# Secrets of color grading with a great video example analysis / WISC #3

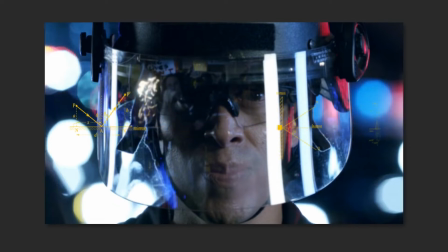242s
You do not need to be an engineer to know the basic principles of the reflection of objects in the mirror Text must be reflected, like this
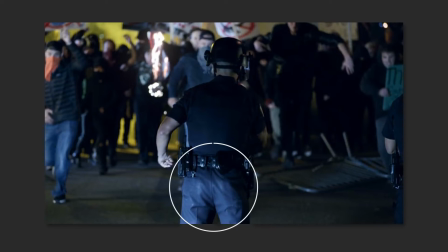253s
The last scene is shot from the back I like the shiny back of the pants They are clearly not new, this adds truthfulness In my opinion, Cortes should be shot from the bottom angle So that the level of his head was above the crowd
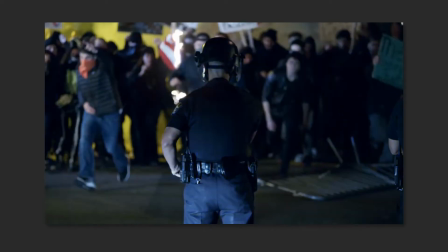267s
Now everything looks like in a second the crowd will devour him
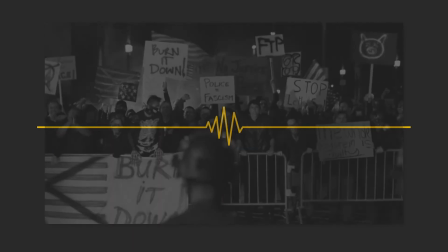274s
Young girl solo, nice choice. Sincere, heartfelt, timeless.
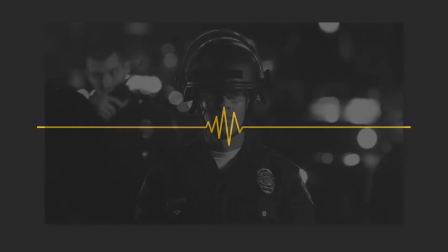279s
A choice that can combine the stories of different times into one patriotic line, the line held by Cortes.
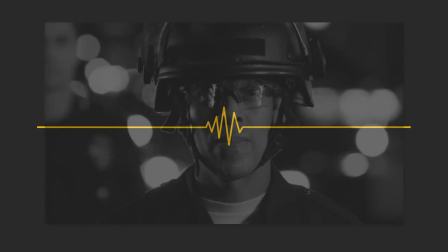286s
Under the vocal there is a track resembling the sound effect of King Cushion Shock.
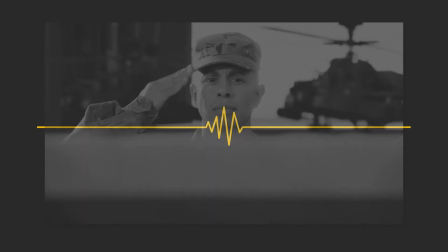291s
This is what Cortes is experiencing. What he sees does not fit in with what he believes and that he's war to protect.
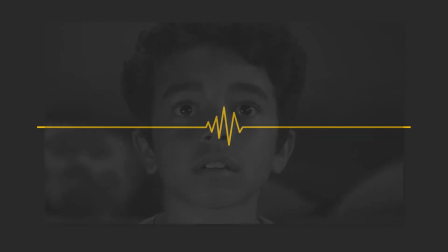298s
and Cortez wakes up at the moment when the weather is low and there is no turning back.
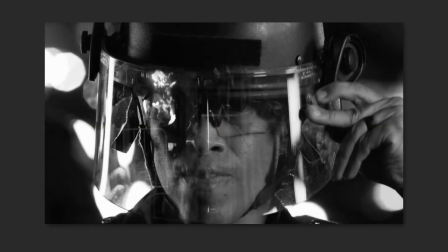304s
This approach reminded me one movie trailer.
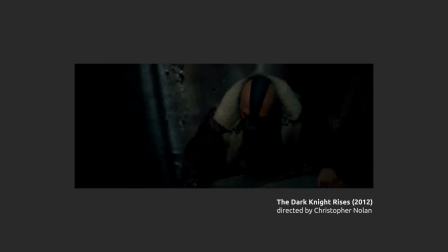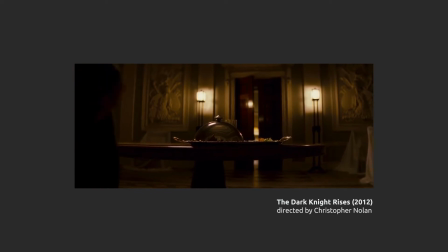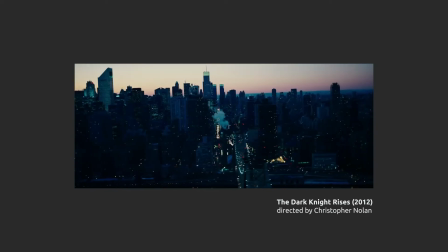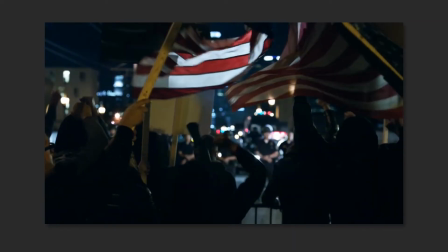325s
A great job full of willpower, patriotism and faith in what you do.
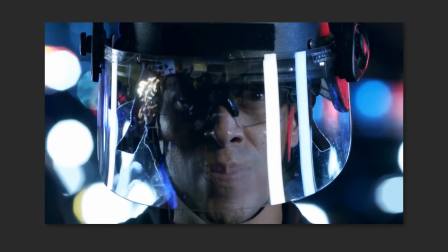330s
Good sound design, interesting storyline and great use of color schemes for the proper division of the episodes.
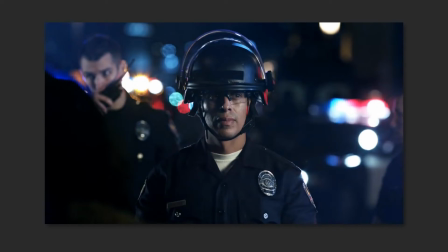338s
We will talk about color more. I will show you how to match colors between two scenes with different color schemes using Excel.
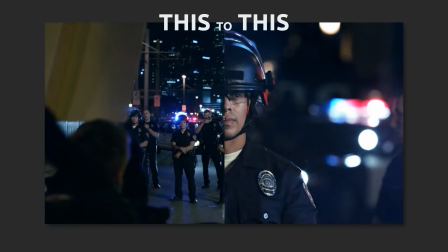345s
Yes, you heard right, Microsoft Excel and Adobe After Effects.
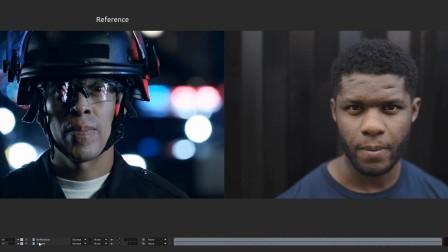349s
We have two scenes, the first one is our reference frame, from where we need to take color sensation, and the target frame, which colors we need to change. In my case, this is a photo of a guy taken from public source.
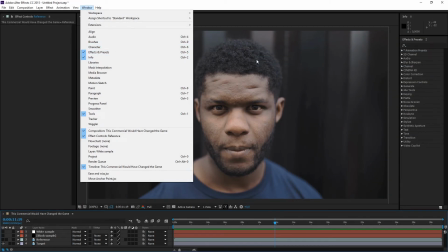363s
Let's jump to After Effects and open Info window. Make sure that in the Info window in the menu it is set to Decimal.
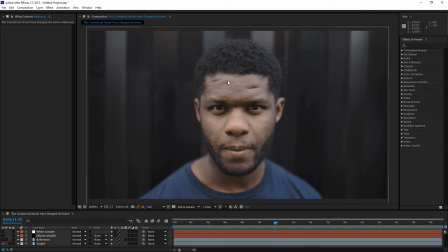373s
Now Info window shows us the RGB color settings for the point of the footage we hover over. Next we need to find the darkest and lightest points in our reference frame.
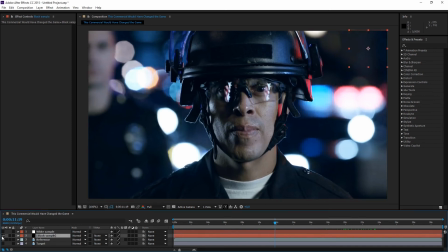385s
Here are two squares, completely black and completely white. We see that RGB for black is all zeros, for white all is 1. So look for the dark color values in the reference footage closest to zero.
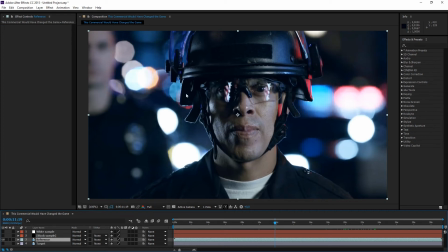401s
I like this one. I will make a print screen and you can rewrite these values for RGB. Then, let's find for the whitest color, it's easier here, lighter than one, we will not found.
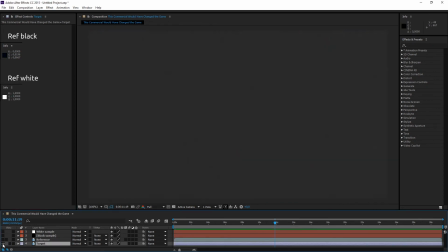415s
Print screen it. Now do the same with the target image, for black and
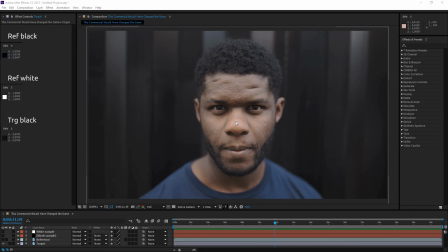426s
for white. Now opens the excel file that I have prepared for you, you can download it by the link in the description.
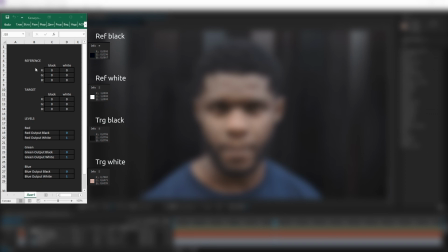439s
All we need to do is enter the saved RGB values for black and white for reference and for target footage.
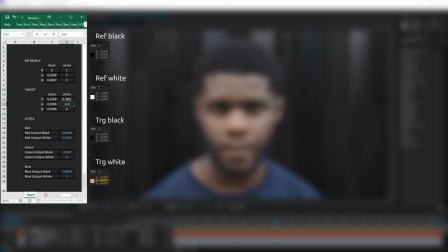Now a little magic.
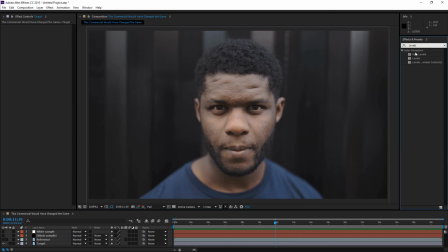467s
Turn back an After Effects in the effects window type levels and apply levels individual colors to the target footage, the colors of which we want to change. I will turn off the effect for now so we can see the difference later.
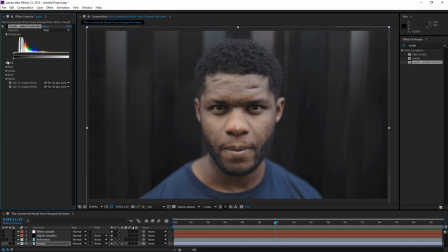484s
Expand the red, green and blue channels separately.